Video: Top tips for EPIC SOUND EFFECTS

What is going on, my fellow YouTubers? In this video, we're talking the importance of sound effects and how to use them.
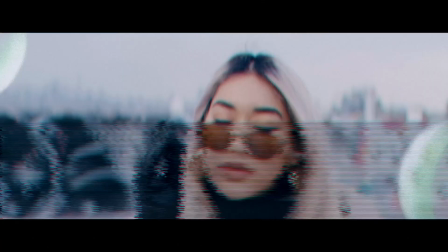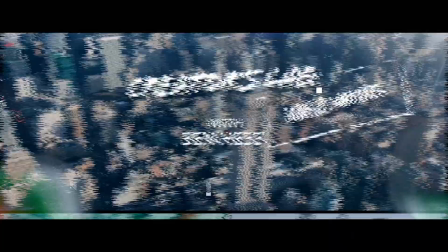Filmmaking is a heavily visual art, and by that I mean it's very centered on making the image look as best as possible.
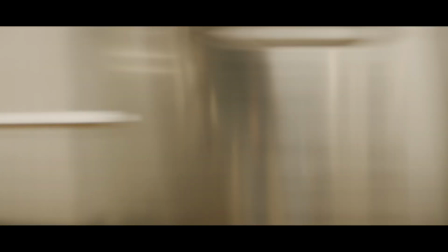But something that a ton of filmmakers overlook is the fact that audio is just as important as your visuals. What you hear is just as important as what you see. Have you ever watched a video and it just feels like something is missing?
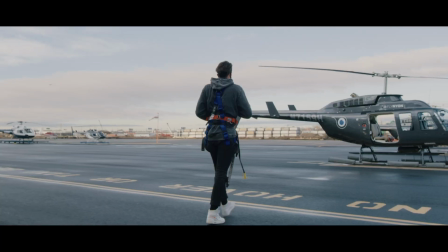Like it has a good song, the voices are good, but for some reason it just feels like it's empty.
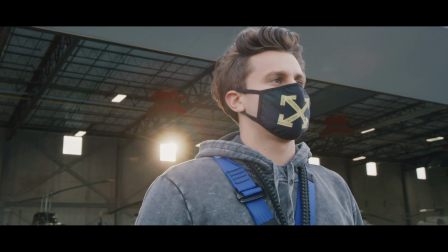More than likely or not, the sound effects are what's missing. Good sound design and sound effects can be the difference between a good video and a great video, so do not disregard it just because you can't see it. Take, for example, this scene from Maya's video.
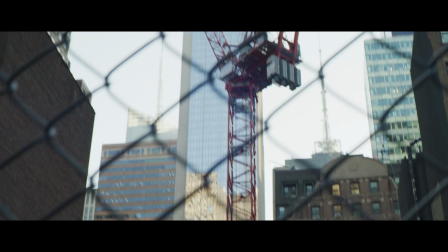The most crucial part is finding the right track, and it could take hours just to find that one song that helps me.
See how it just didn't feel right? It felt empty? Well, now listen.
The most crucial part is finding the right track.
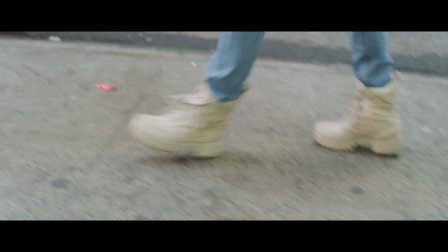And it could take hours just to find that one song that helps me.
Much better, right? I added all those sound effects in afterwards. Same with Rob's intro scene. You have all the natural sounds from the New York City streets,
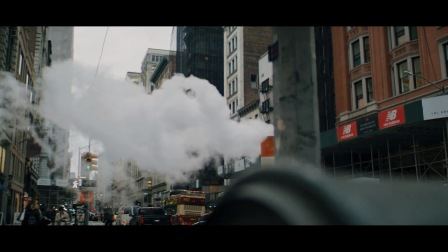the glitch when the intro appears, the swoosh as he clears through the steam, and then it all fades away as it goes into the subway station. So how do you achieve the same thing for your own videos? Well, I mean, you could use the natural audio from your camera, but a lot of cameras don't have that great of microphones. So I love to recreate all the sound effects that I want the viewer to hear while editing. Simply look at your scene, the environment, and the main action that is taking place. You've got Times Square, the construction going on, the flag,
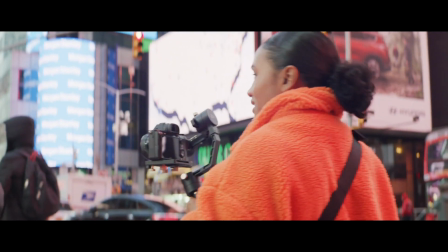the bicycle ring that I added in, the natural sound effects of the New York City streets. Like, all these things add up to make this scene possible.
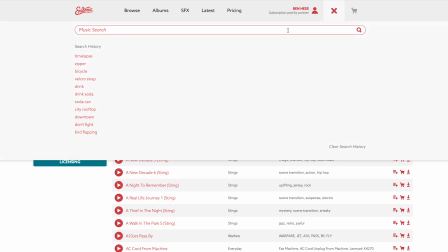Epidemic Sound has a huge library of very precise sound effects for pretty much any scenario in your videos.
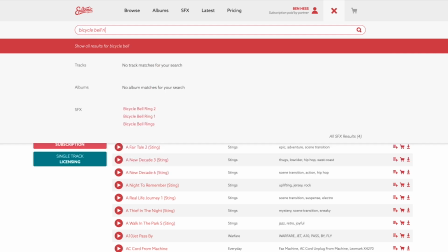Type in exactly what you want to find and I can guarantee you it'll probably be there.
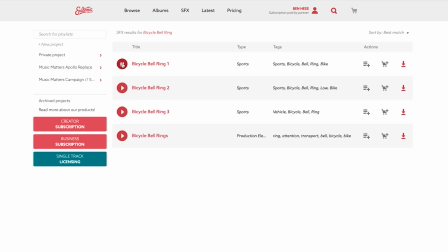And sometimes you might have to think outside the box as to what sound effect you're actually looking for. You want to layer in your sound effects and make your sound design so it's not too loud, but it also is not too quiet. It should be perfect to what your audience should hear. And then it also has to flow perfectly with the dialogue and the music.
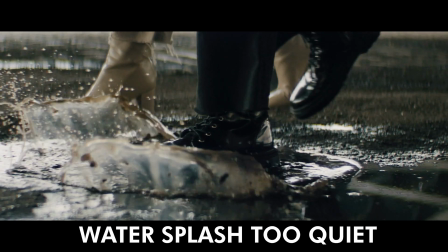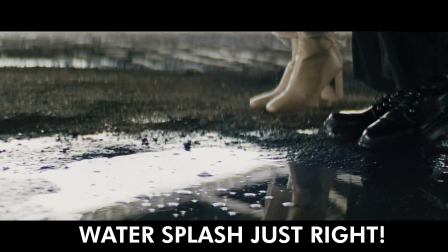A great tip is to slowly fade in your sound effects and slowly fade them out. That way it's not too jarring when you're listening to it. And as for your transitions, swoosh sound effects can really bring a video to life. Epidemic Sound has tons of swoosh sound effects, plus you can play with the pitch and the speed of each sound effect to get it to sound exactly how you'd like. And one of the biggest and most important things that you need to add into your videos is footsteps. Without footsteps, it just feels like something is missing from the scene.
To find that one song that helps me.
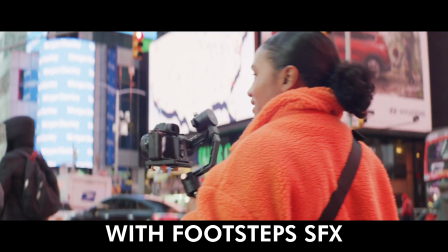To find that one song that helps me.
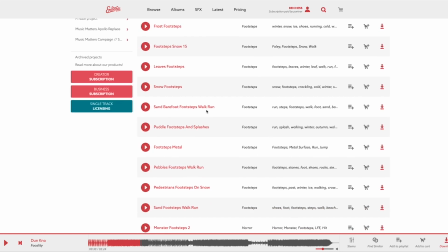So search for the proper footstep to make sure that it lines up with the environment in your video, and add that footstep sound effect right as the actual person's walking.
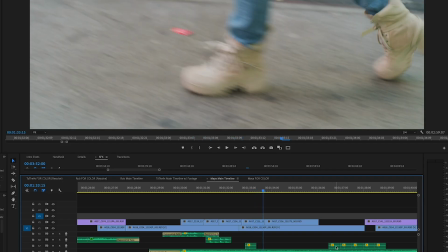So you're gonna have to cut it just a little bit to make it work, but I promise you this goes a long ways in making your videos feel complete. And once you're all done with your sound design, a little tip is to close your eyes and just listen to what's going on.